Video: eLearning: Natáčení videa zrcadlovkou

posledních letech zažíváme boom natáčení videa na digitální zrcadlovky. Celý trend nastartoval Canon se svým modelem EOS 5D Mark II,
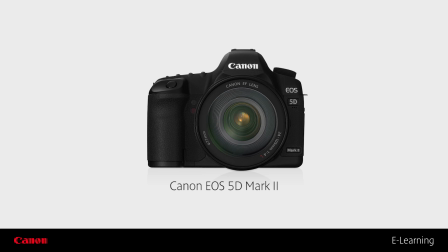8s
kterého se chytily nezávislé videoprodukce a začaly jej využívat jako alternativu k drahé filmové technice. Digitální zrcadlovky v sobě spojují hned několik vlastností, které jsou pro filmovou tvorbu zásadní.
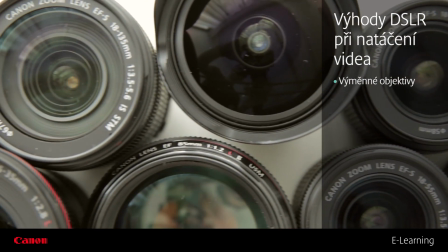22s
Nabízí možnost využívat celou škálu výměnných objektivů a disponují velikým obrazovým snímačem,
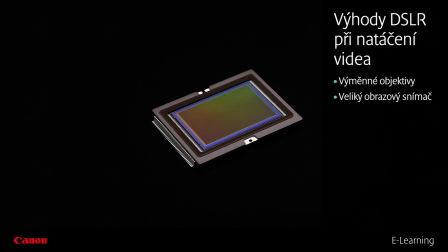28s
který zajišťuje kromě jiného výraznou obrazovou kvalitu. V těchto dvou zásadních parametrech je skryta řada výhod.
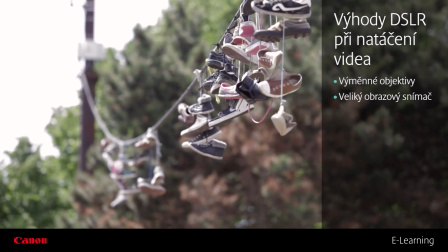36s
Video natočené na DSLR nám dává nezaměnitelný filmový pocit.
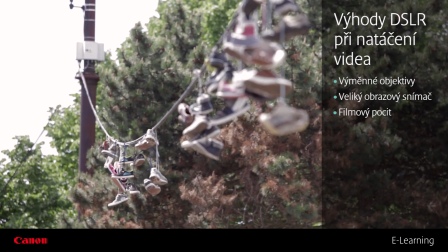40s
Může pracovat s neuvěřitelně malou hloubkou ostrosti a díky kombinaci velikého citlivého snímače
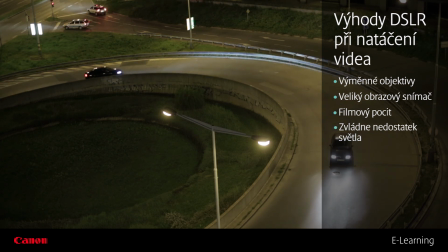46s
a světelného objektivu se nabízí jako ideální řešení v situacích s nedostatkem světla.
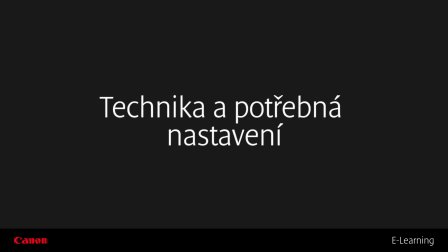52s
Nejprve si pojďme říct, co všechno si musíme promyslet a nastavit ještě předtím, než začneme vůbec natáčet.
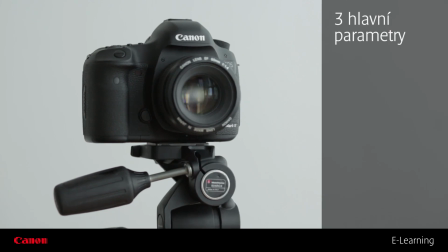59s
Z fotografování už jistě víte, že expozici lze ovlivnit pomocí třech parametrů,
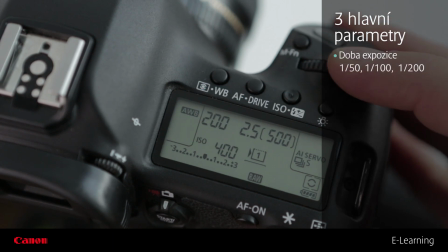64s
a to časem závěrky, neboli dobou expozice, hodnotou clonového čísla a hodnotou ISO.
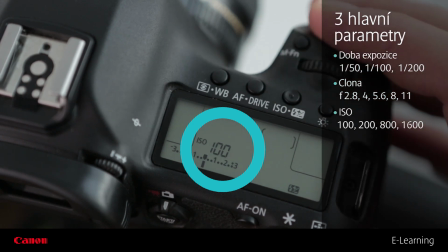71s
U natáčení je to podobné, ale každá z těchto hodnot má svá specifika a dopad na charakter výsledného videa.
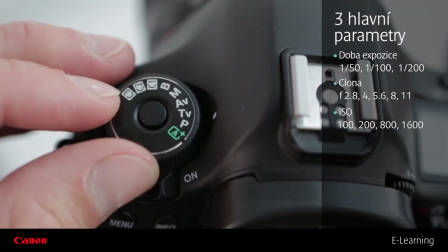78s
Samozřejmě můžeme natáčet v automatickém nebo poloautomatickém režimu, který bude většinu parametrů nastavovat za nás a výsledná videa budou skvělá,
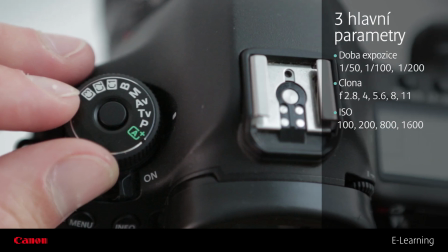87s
ale přišli bychom o možnost vytvořit video přesně podle našich představ a mít vše pevně v rukách.
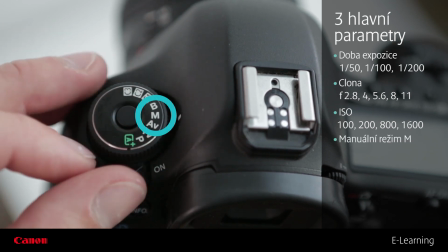93s
Takže první, co musíme udělat, je přepnout fotoaparát do manuálního režimu.
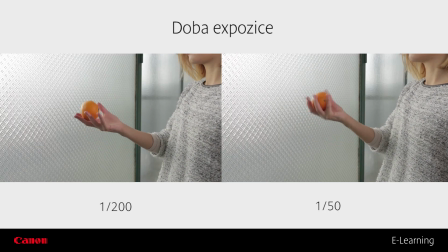98s
Stejně jako u fotografie platí, že čas závěrky odpovídá době exponování každého jednotlivého snímku, což má největší dopad při snímání pohybujících se objektů. Při delších časech je pohybující se objekt více rozmazaný a naopak při kratších časech se jeho pohyb víc zostřuje.
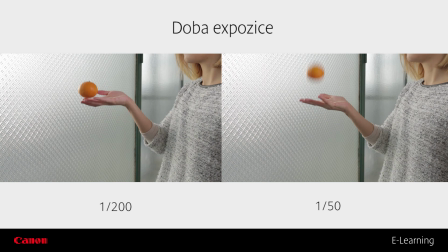117s
Pěkně je to vidět, když si zastavíme videozáznam natáčený jednou s dobou expozice 1/50 sekundy a po druhé s dobou expozice 1/200 sekundy.
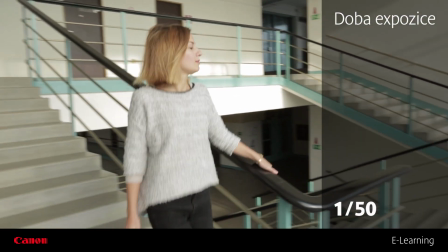129s
U videa má ale nastavený čas expozice navíc i vliv na samotný pocit z videozáznamu.
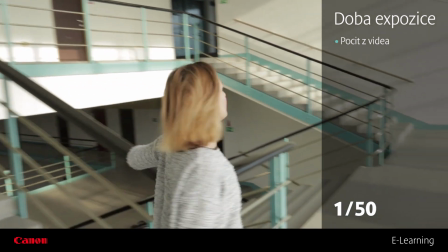135s
Při delších časech závěrky je právě díky lehké neostrosti video příjemně plynulé a měkké,
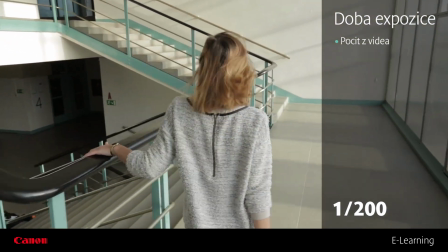141s
zatímco při použití kratších časů závěrky začíná být víc ostré a pocitově strojové,
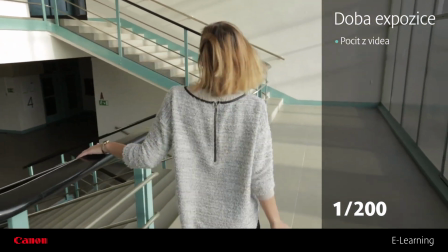148s
čehož se využívá pro navození pocitu větší akčnosti.
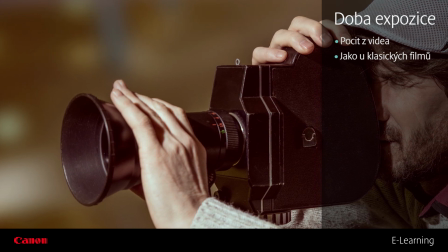152s
Vychází to hlavně z našeho zvyku na klasickou filmovou tvorbu, ve které byla běžně používána právě doba expozice přibližně 1/50 sekundy,
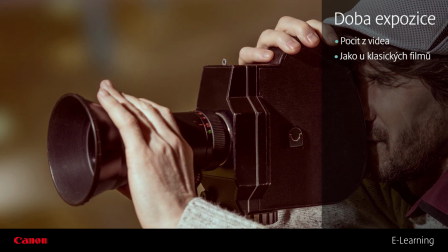160s
která zároveň souvisela s počtem osvícených snímků za sekundu.
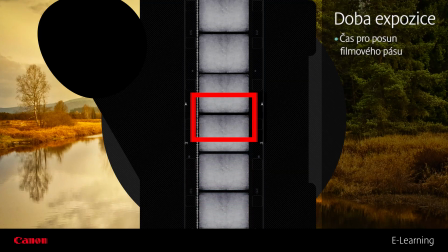164s
V klasických filmových kamerách, které běžně exponovaly 24 snímků za vteřinu, byl čas závěrky právě 1/48 sekundy, aby v druhé 1/48 mohlo dojít k posunu filmového pásu na další políčko.
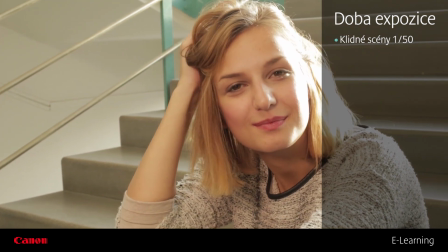178s
Na začátku se tedy musíme rozhodnout, jestli budeme natáčet spíš klidné scény a chceme, aby naše video bylo pocitově klasicky filmové,
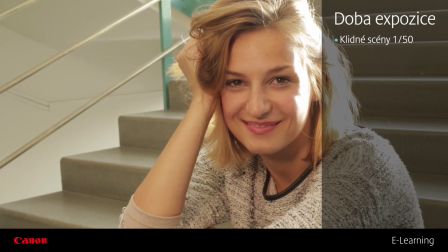186s
a nastavit si čas závěrky na 1/50 sekundy, nebo jestli budeme natáčet akční nebo sportovní záběry,
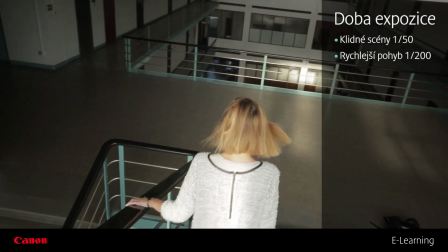193s
kdy se budeme rozhodovat mezi 1/100 a 1/200 sekundy.
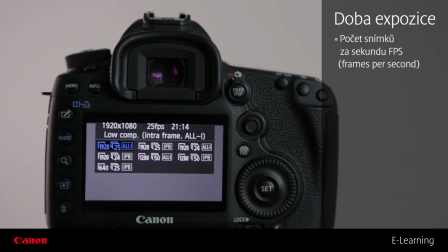199s
Stejně tak je potřeba zohlednit nastavení času závěrky při různém nastavení snímkování. DSLR umožňuje natáčet s dvěma rychlostmi snímkování, a to buď 25 snímků za sekundu, nebo 50 snímků za sekundu.
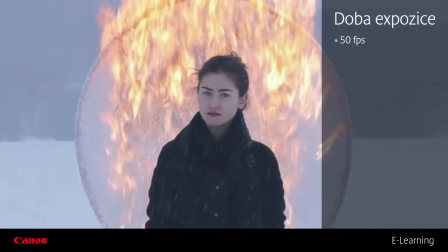213s
Použití vyšší frekvence snímků za sekundu udělá obraz pro oko plynulejší a s výhodou se používá, když plánujete výsledné video zpomalit.
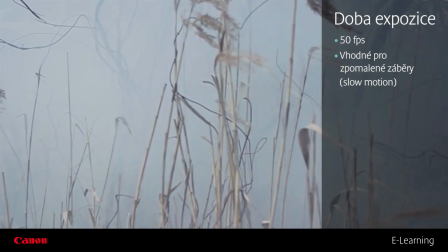222s
Při zpomalení na polovinu rychlosti budete mít k dispozici přesně odpovídající počet snímků,
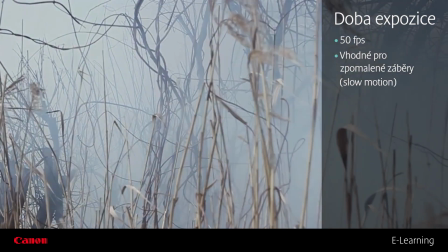228s
jako kdybyste natáčeli s rychlostí 25 snímků za sekundu a nepotřebujete žádný náročný postproces.
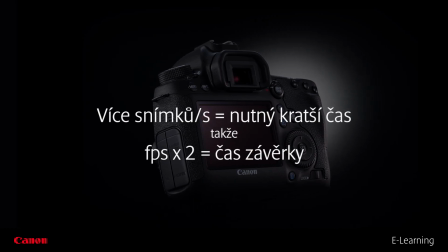235s
S nastavením rychlejšího snímkování je ale logicky potřeba nastavit i kratší čas závěrky.